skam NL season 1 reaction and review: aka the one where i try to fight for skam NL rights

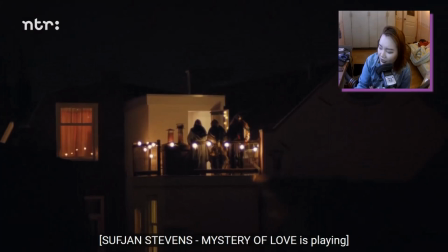745s
This fucking scene is so meaningful because it's them just, like, being themselves,
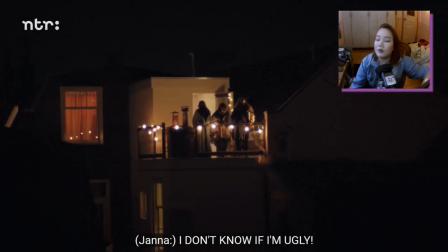751s
being supportive of one another, and then Mystery of Love plays because what the fuck is love?
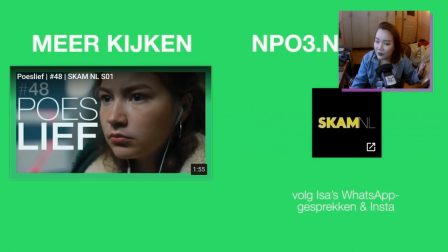756s
And also Call Me By Your Name, but also what the fuck is it? Even at that age, you don't know. Even at my age, I don't understand what it is. It's such a random feeling of, like, you see someone and then you just decide in that moment there will come a point in your friendship or whatever relationship you have where you just go, this is the one I'm in love with. This is the one that I want to go on adventures with and have romantic time with and hold the hand of and kiss from time to time.
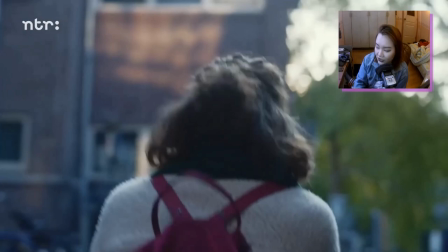784s
One of the things that I appreciate about Skam and seeing it in all of these different variations too is just knowing how to say slut in so many different languages.
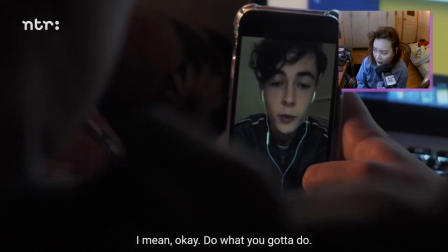796s That's okay. Ik bedoel, okay. Doe wat je moet doen.
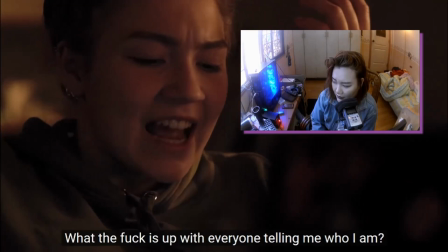801s Maar het is echt niets voor jou. Wat is het nou voor fucking gezeik dat iedereen de hele tijd zit te zeggen wie ik ben?
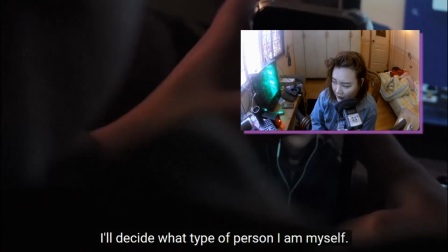808s Ik bepaal zelf wat voor type ik ben.
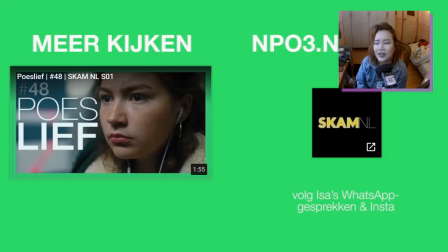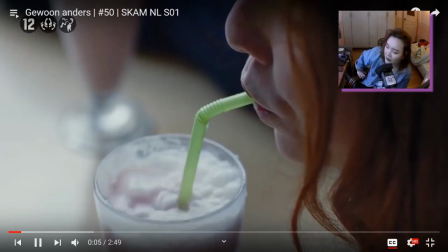816s
The amount of talent that just jumped at me, I was left speechless.
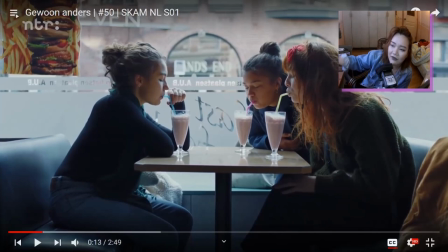824s
There are moments like this. You know what's really amazing too is, like, you'll have scenes like that where the characters are very expressive and they say lines that lend themselves really well to who the character is, what's going on with them, and then they juxtapose that with a scene of Milkshake by Khalees playing and these girls just
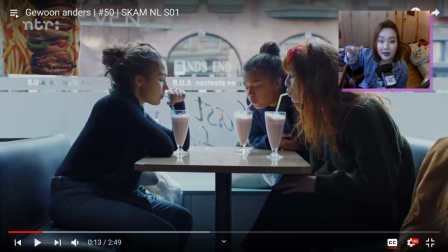844s
being very childish and blowing into their milkshakes. It adds lightness and some sort of levity to this whole theme that's going on.
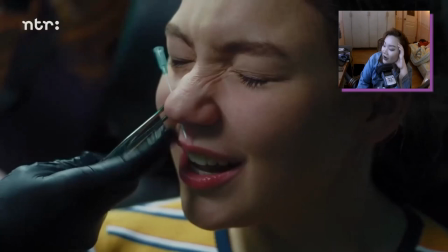852s
I think she actually got a did she actually get a piercing for this scene? Oh!
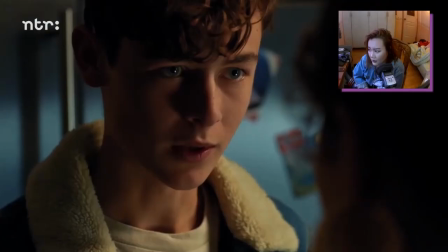860s
I'm so inspired by this. I get a piercing right now.
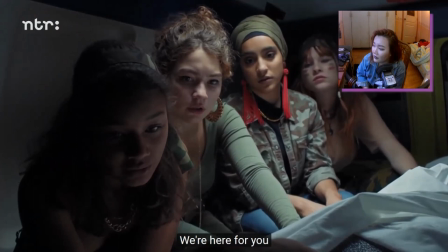868s
She's like, but you can swallow a Frankfurter better than I can. Speaking of gay.
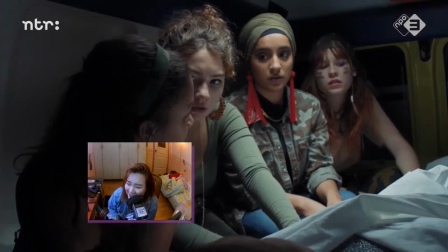876s
Oh, the lilies from singing.
First I was afraid. I was petrified.
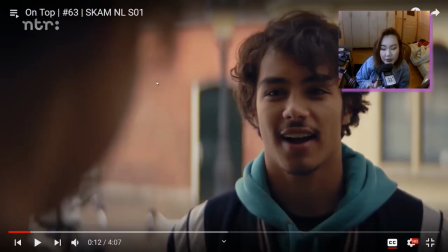883s
The editing of the breakup scene, just putting all of these scenes,
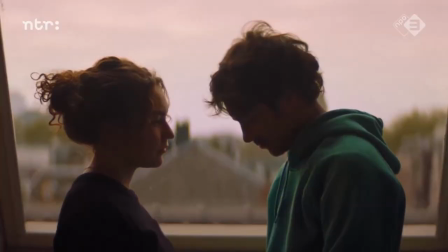887s
piecing it together that way instead of like a straightforward, just them talking, just them fucking, whatever the hell.
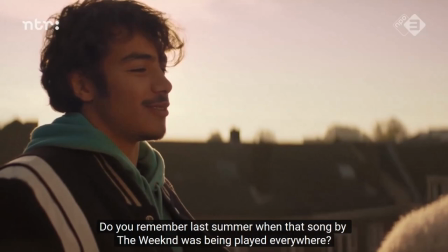893s
Because it's pieced together, no longer in chronological order, it feels like a dream.
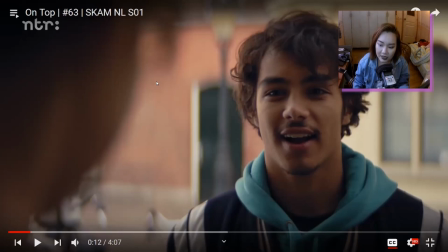898s
And ultimately, that's what makes this sad, is because they're breaking up and this is one of their last moments together.
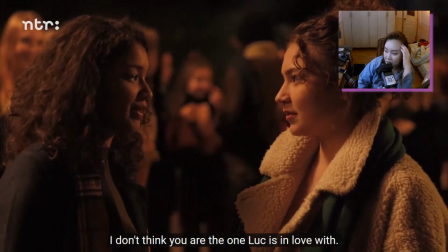905s
So it's soon gonna fade out and be just another memory.
Ik denk namelijk niet dat jij het bent waar een vliegtuig is.
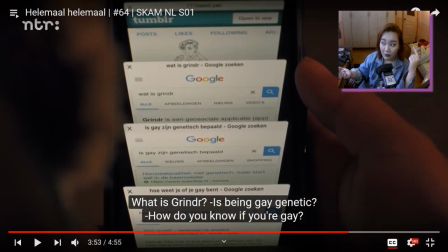917s
First of all, what is this on Tumblr? I don't know what that is. That looks like fan art of him. So that's strange. On that note, I think this is a good place to leave and end this video. I don't know what else to say for final thoughts, because every thought that I have on Skam Netherlands is a final thought, because there are no other episodes. There are no, it's nothing. It's done. The cord has been cut. I hope you guys enjoyed this video, felt emotional with me as we took this roller coaster ride back into the beautiful mess that is season one.
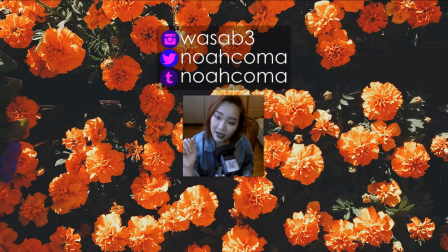949s
I thoroughly enjoyed myself. I am sleepy right now. That definitely is the sun. Join me next time as I go into season two harder than ever. Let me leave you with some wise words. Never say m'lady, ever, unless it's ironically.